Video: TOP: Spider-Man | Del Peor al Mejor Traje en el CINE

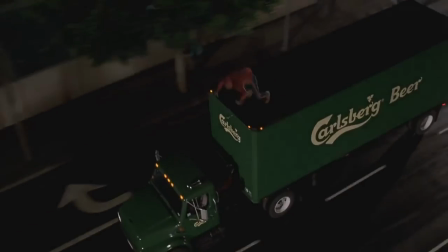2:47 Siento que es más cariño o falsa nostalgia la que le puedo tener a este traje The Amazing Spider-Man, aquí empieza la diversión Aquí es donde aparece ese sujeto que te escribe No le sabes
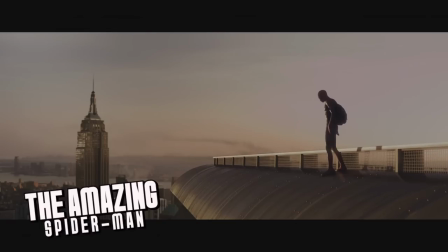2:59 porque pusiste un traje encima de otro que le gusta a él Y espero disfrutes amiguito el sentimiento de
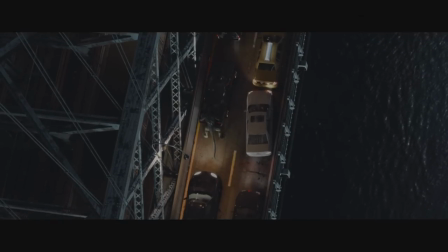3:04 impotencia al no poder cambiar este video El traje utilizado en esta película me parece de una parodia porno Eso me haría ponerlo en el último
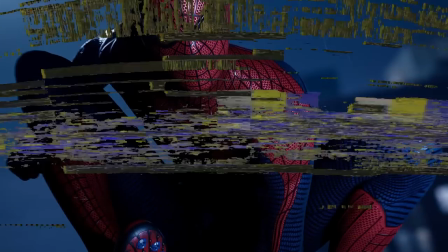3:13 lugar Pero en el juego de Marvel's Spider-Man me di cuenta de algo curioso
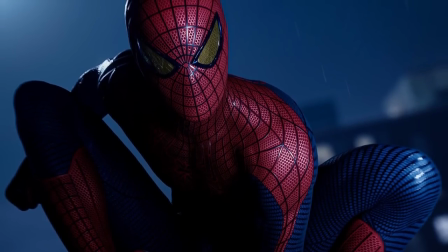3:17 El diseño no está mal del todo La cosa es que siento que no
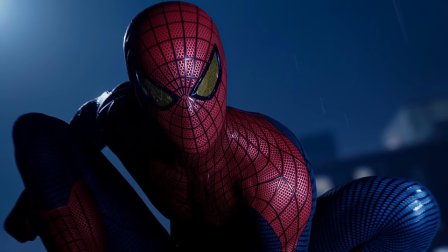3:22 queda con el tipo de cuerpo que tiene Andrew Garfield o sus dobles Inspirado en el traje
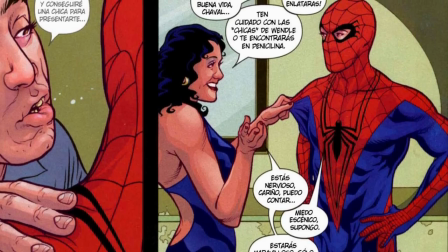3:27 de Ben Rayleigh o más concretamente en el que vimos en With Great Power Este destaca
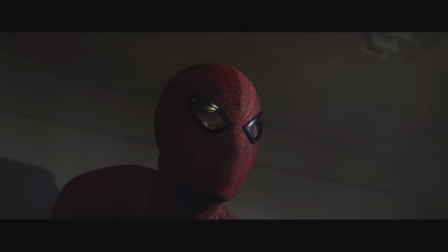3:32 por diferenciarse de mucho de la anterior saga Pero personalmente no termina de gustarme
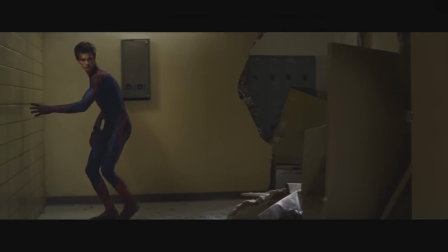3:36 Tiene demasiados detalles innecesarios Y es visualmente cansado
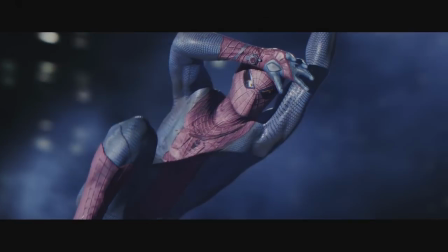3:42 de ver Las telarañas del disfraz no están simétricas en todo el cuerpo Lo cual me estresa Y nunca me terminó de convencer el logo con las patas
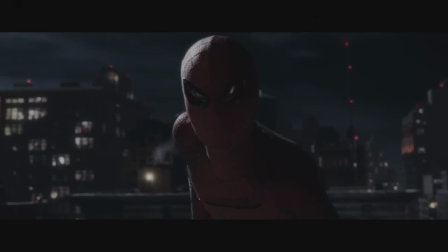3:50 alargadas Sé que es su sello característico pero no es lo mío También
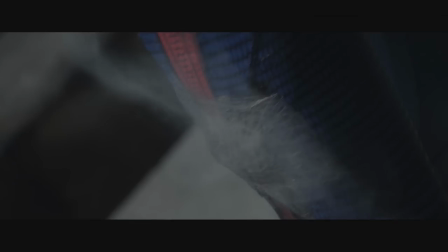3:55 comprendo que se intentó dar un estilo más deportivo Pero al final siento que
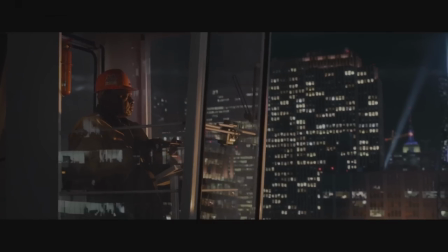3:59 no funciona Aún así destaca porque intentaron experimentar Iron Spider Uy,
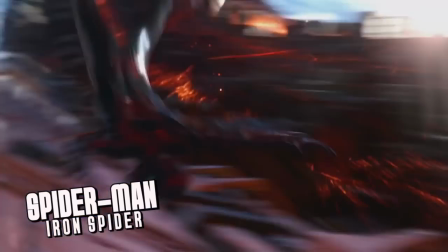4:06 újules Este se dio tiros con el anterior por el traje principal que menos soporto Creo
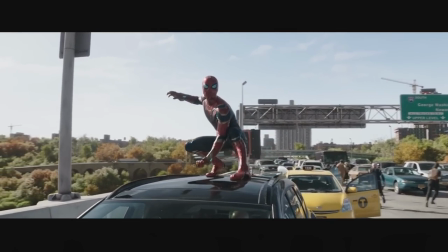4:12 que este por lo menos se ganó un puestito más arriba Porque al estar en tantas películas,
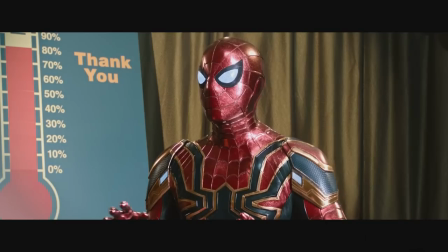4:19 inconscientemente me acostumbré a él Pero siendo honestos,
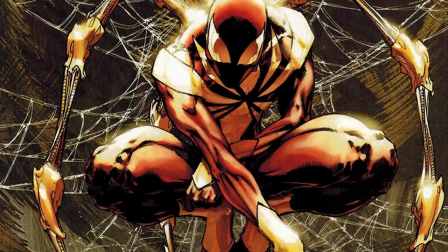4:23 nunca me terminó de gustar Inspirado claramente en la Iron Spider del evento en los cómics Civil War
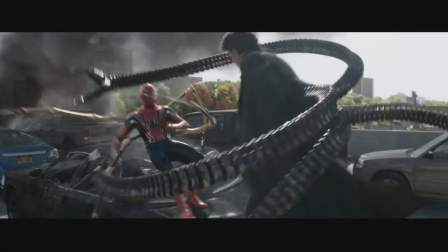4:29 Este rescata la idea de un regalo de Iron Man con detalles amarillos aunque los
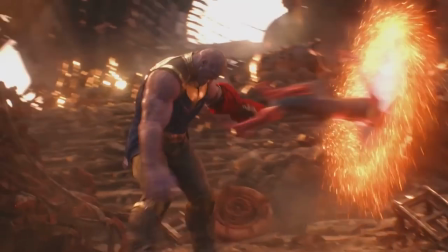4:34 artistas prefirieron mantener los colores clásicos para dejar claro que Spidey cuenta con su
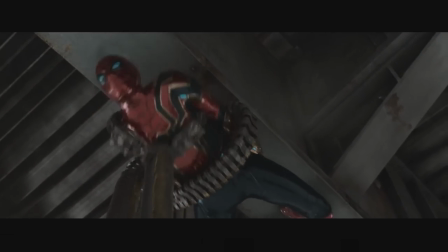4:40 propia identidad. Este está hecho con nanotecnología,
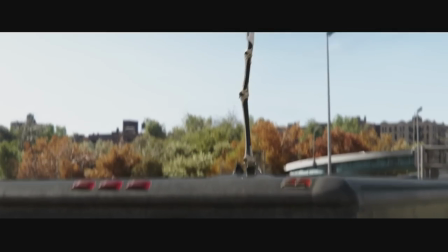4:43 por lo que se puede rastrear fácilmente y permite sacar las conocidas patas metálicas que son útiles con múltiples tareas.
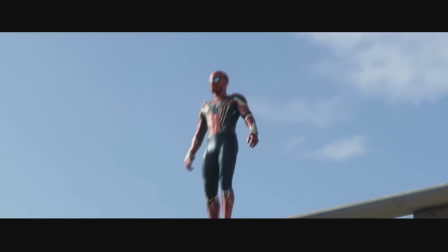4:51 Además de las asistencias con inteligencia artificial, también cuenta con redes que le permiten planear como ardilla voladora y bueno,
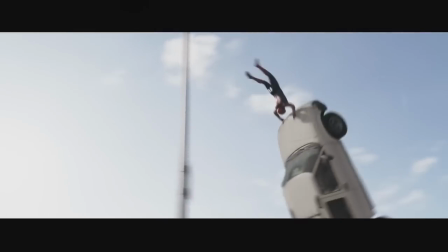4:58 gracias a esta cosa Peter sobrevive al Doc Ock,
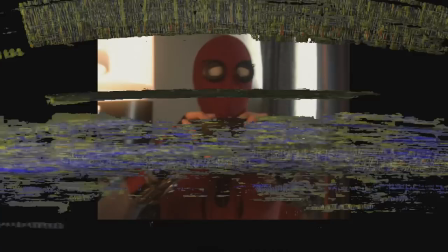5:01 Porque como quedó claro en Spider-Man 2 Ese tipo estaba roto Traje casero de Homecoming A partir de aquí son los que me gustan Hay
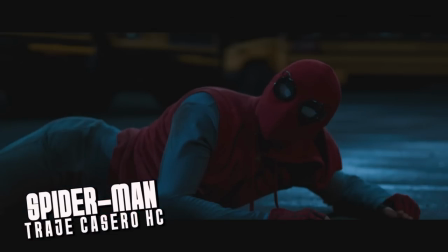5:09 algo en este disfraz casero De Peter en esta película que Me mama,
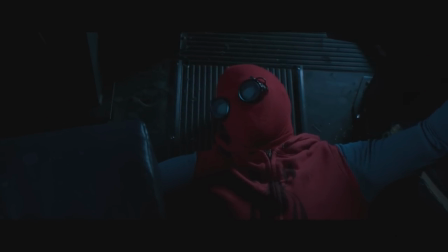5:14 curiosamente es el que Veo que a menos gente le gusta De todos los disfraces principales, pero A mi, en serio, me gusta muchísimo Es simple,
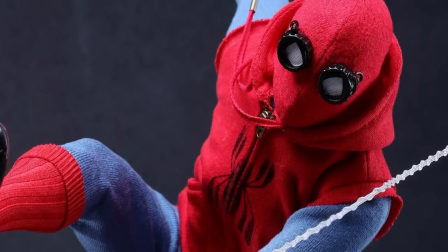5:22 mantiene las características Del arácnido muy bien, se nota que es Una pijama que hizo alguien en su casa Aún se distingue como el hombre araña Sin problemas,
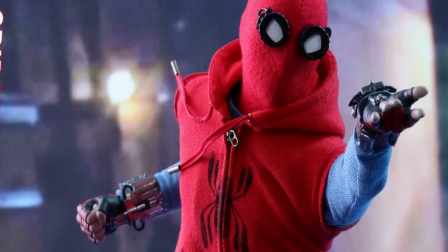5:30 los guantes cuentan con aberturas en los dedos y podemos ver los lanzarredes de forma externa con un diseño típico del personaje clásico.
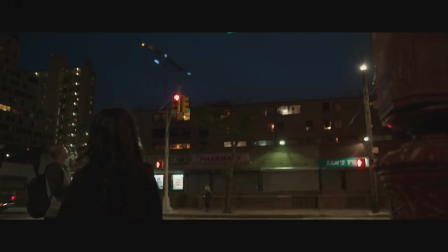5:38 Sin olvidar que esta apariencia la vemos durante los mejores momentos de Homecoming con un Peter que aprende a ser un héroe sin tanta tecnología.
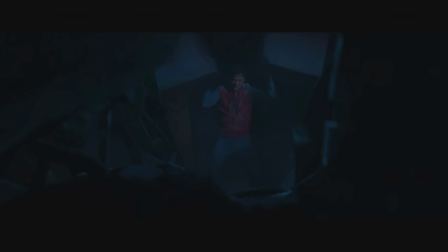5:46 No creo que volvamos a verlo, pero tiene mi sello de aprobación.
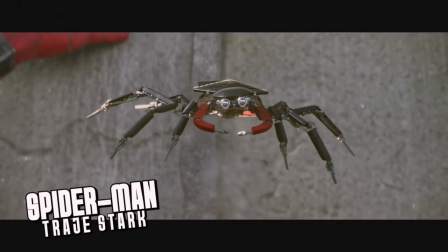5:50 El disfraz de Civil War, el primer traje que utilizó Tom Holland, muy bonito e inspirado en los colores y el diseño de John Romita.
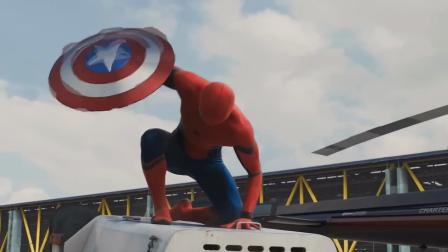5:59 Creo que todos nos enamoramos apenas lo vimos, con los ojos en movimiento que, en su día, eran innovadores.
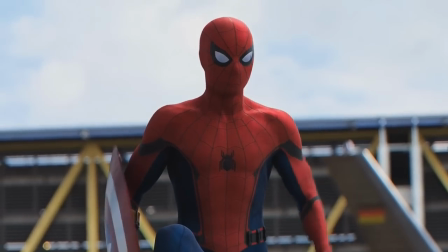6:05 Esto permitió mostrar mejores expresiones a la hora de interactuar con otros personajes.
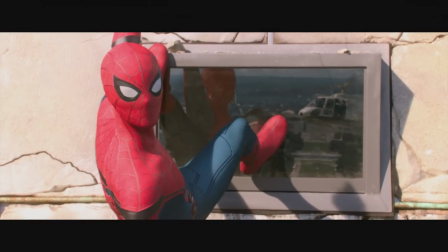6:10 Lo que no me gustó tanto fueron esos detalles en los brazos y las piernas de color negro que lo diferenciaban de otros pero nunca me terminaron de convencer.
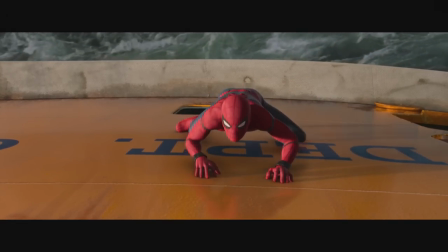6:18 Por algún motivo que no entiendo, de 2012 para adelante hemos visto disfraces que más que apegarse a lo que hemos visto en los cómics,
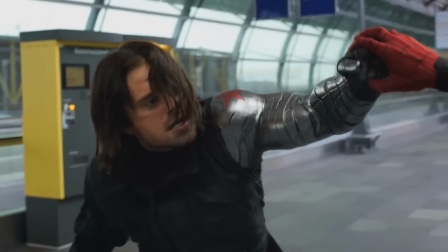6:24 que no necesita ser rediseñado, introducen algunas cosillas que por algún motivo tratan de ser un diferenciador,
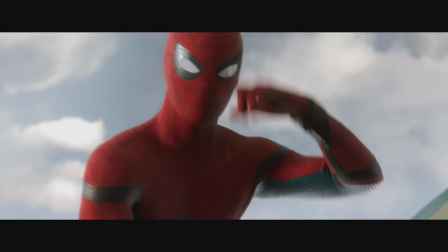6:31 pero que se notan extrañas. Este traje tiene cosas similares. Lo que le quita puntos de hecho, y en mi opinión a los demás disfraces que veremos después, es el logo de su araña que parece una chinche.